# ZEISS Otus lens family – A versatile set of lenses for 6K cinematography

Hey everybody, Jem Schofield here and today I'm really excited because I'm going to get to talk to you finally about the Otis family of lenses.
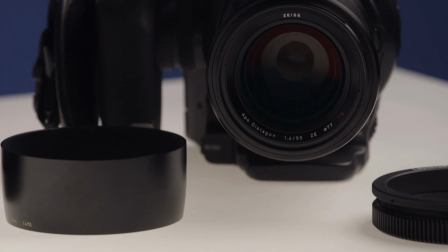Now I've been using the 55mm Otis since it came out, really the pinnacle of a normal lens for stills applications, but because this thing is so amazing I immediately wanted to start to use it in video production and filmmaking environments. Now we also have a 28 millimeter wide and a 85 millimeter tele,
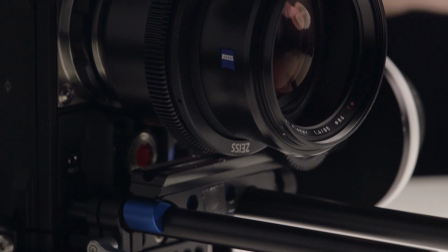so that means I actually have a family of lenses that I can use as a set, and that's exactly what I've been doing. All right, so before I actually talk to you about the individual lenses in the Otis family, I want to talk to you about what to me is probably the biggest advantage of these lenses,
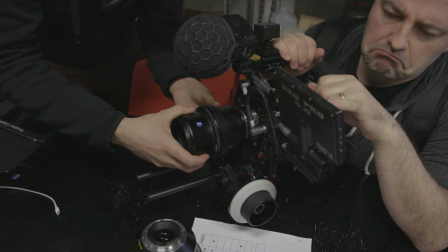and that is their versatility. One of the things that should really be understood about Otis is they were designed for full-frame camera systems. So I can use that with a super 35mm camera system, I can use it with a system like RED shooting in 6k at full frame, and we can also use it with mirrorless and DSLRs at 35mm full frame.
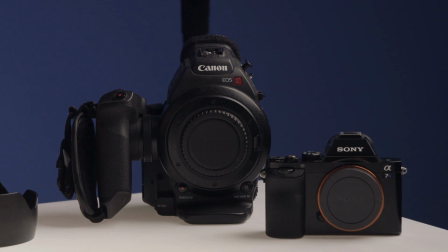So these lenses are designed for all of those applications, and if they can,
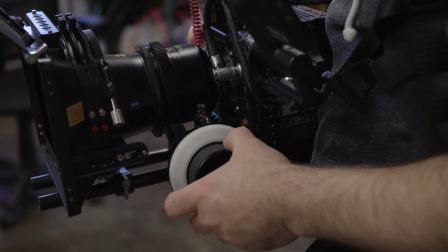which they can shoot wide open in an f1.4 these are all
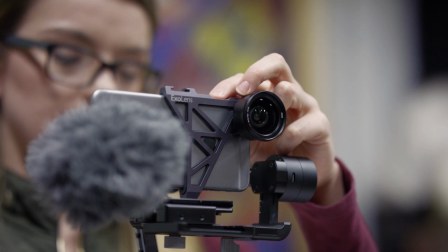1.4 to f16 lenses and you can have an image that is sharp edge to edge on a 35 millimeter full frame sensor then you're going to have no problem at all when you're using it in 6k full frame on a RED or on a super 35 millimeter sensor camera system so those are huge advantages to me image
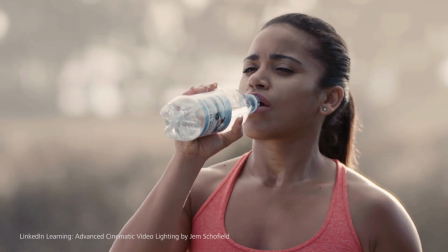quality ridiculous no chromatic aberration that can see no distortion
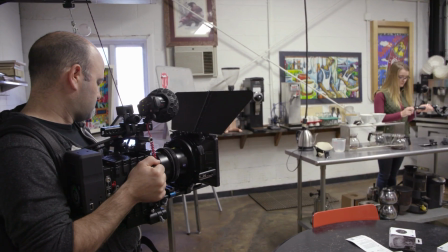and so this makes for me a really good investment in terms
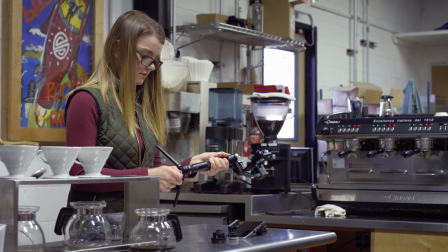of lenses that I can use for lots of different projects. The last part is really how do we take each of these lenses and use them in a filmmaking environment and the secret sauce to that are the lens gears and I've been using these since they came out.
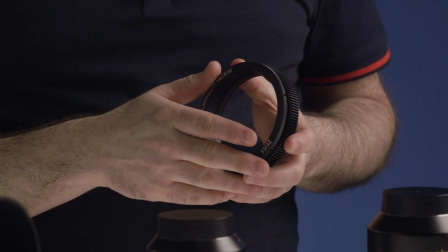They come in different sizes depending on the lens that you're using, but essentially it's a tool-less system here. There's a large surface area, standard 0.8 pitch, and you just slide that over the lens,
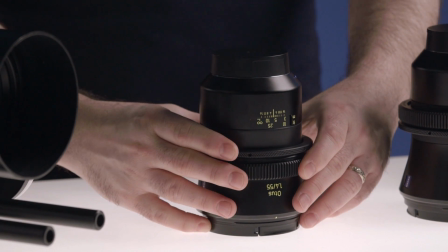so you just loosen it, and then when you have it where you want it to be, you just tighten that down,
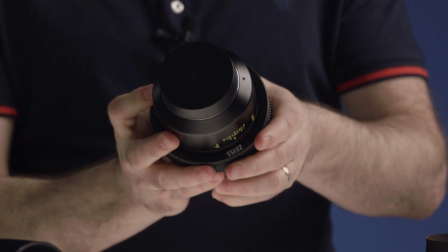and let me just go ahead and do that, and just a slight adjustment, and now you have your geared lenses. So I think the first thing I'm going to do is actually talk to you specifically about each focal length, the 28, the 55, and the 85, then start to show you some footage. So let's go. When this was introduced I was really excited because finally I had a wide lens in the family and recently I shot a cinematic video lighting course where we did the narrative project, commercial project, and a corporate project. We used the Otis family for virtually the entire thing and I've used it on a lot of other productions as well.
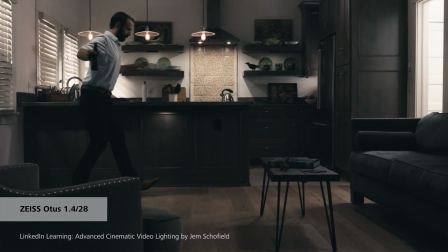And this 28 millimeter lens. This is really the lens that we use for the master on this scene.
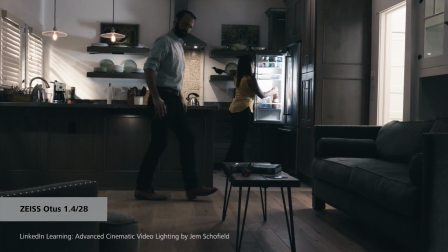We could always cut back to this. It allowed us to establish the space. We could see all of the action and movement in terms of the actors
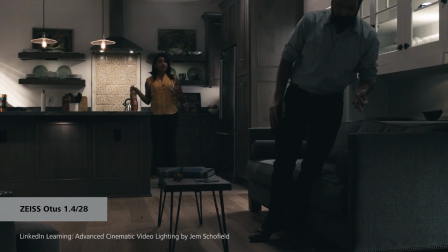and just a fantastic focal length for narrative projects.
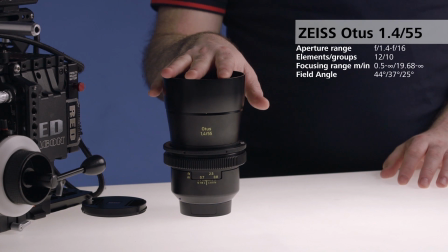So now we move to the 55 and this is sort of my go-to focal length in the Otis family.
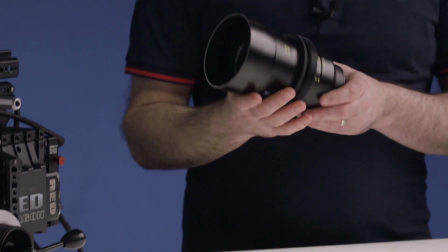You know I really like this focal length because when we get into that normal
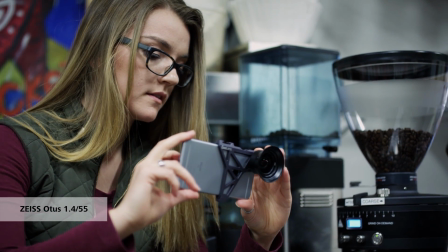range of lenses it's really more the way we see the world. So it's the reason that we go to this so oftentimes for the productions that we do.
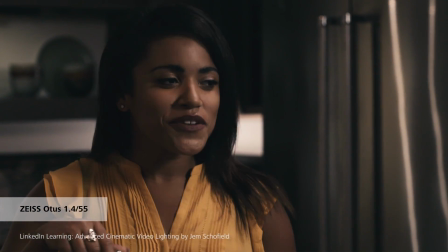And this lens after, for instance, on the narrative project we had shot that master lived on the camera system for about 80 to 90 percent of the time.
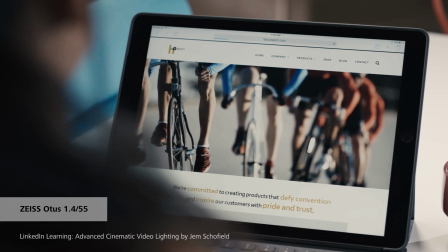Also use this on the commercial project about 90% of the time.
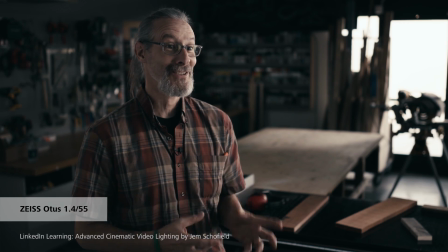And you'll also see here on the corporate project, this is being used, the 55,
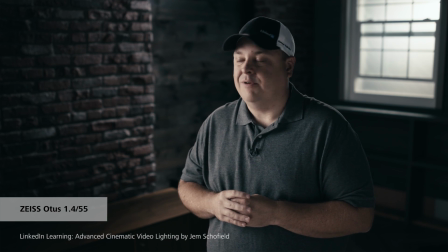as our A camera lens for our interviews.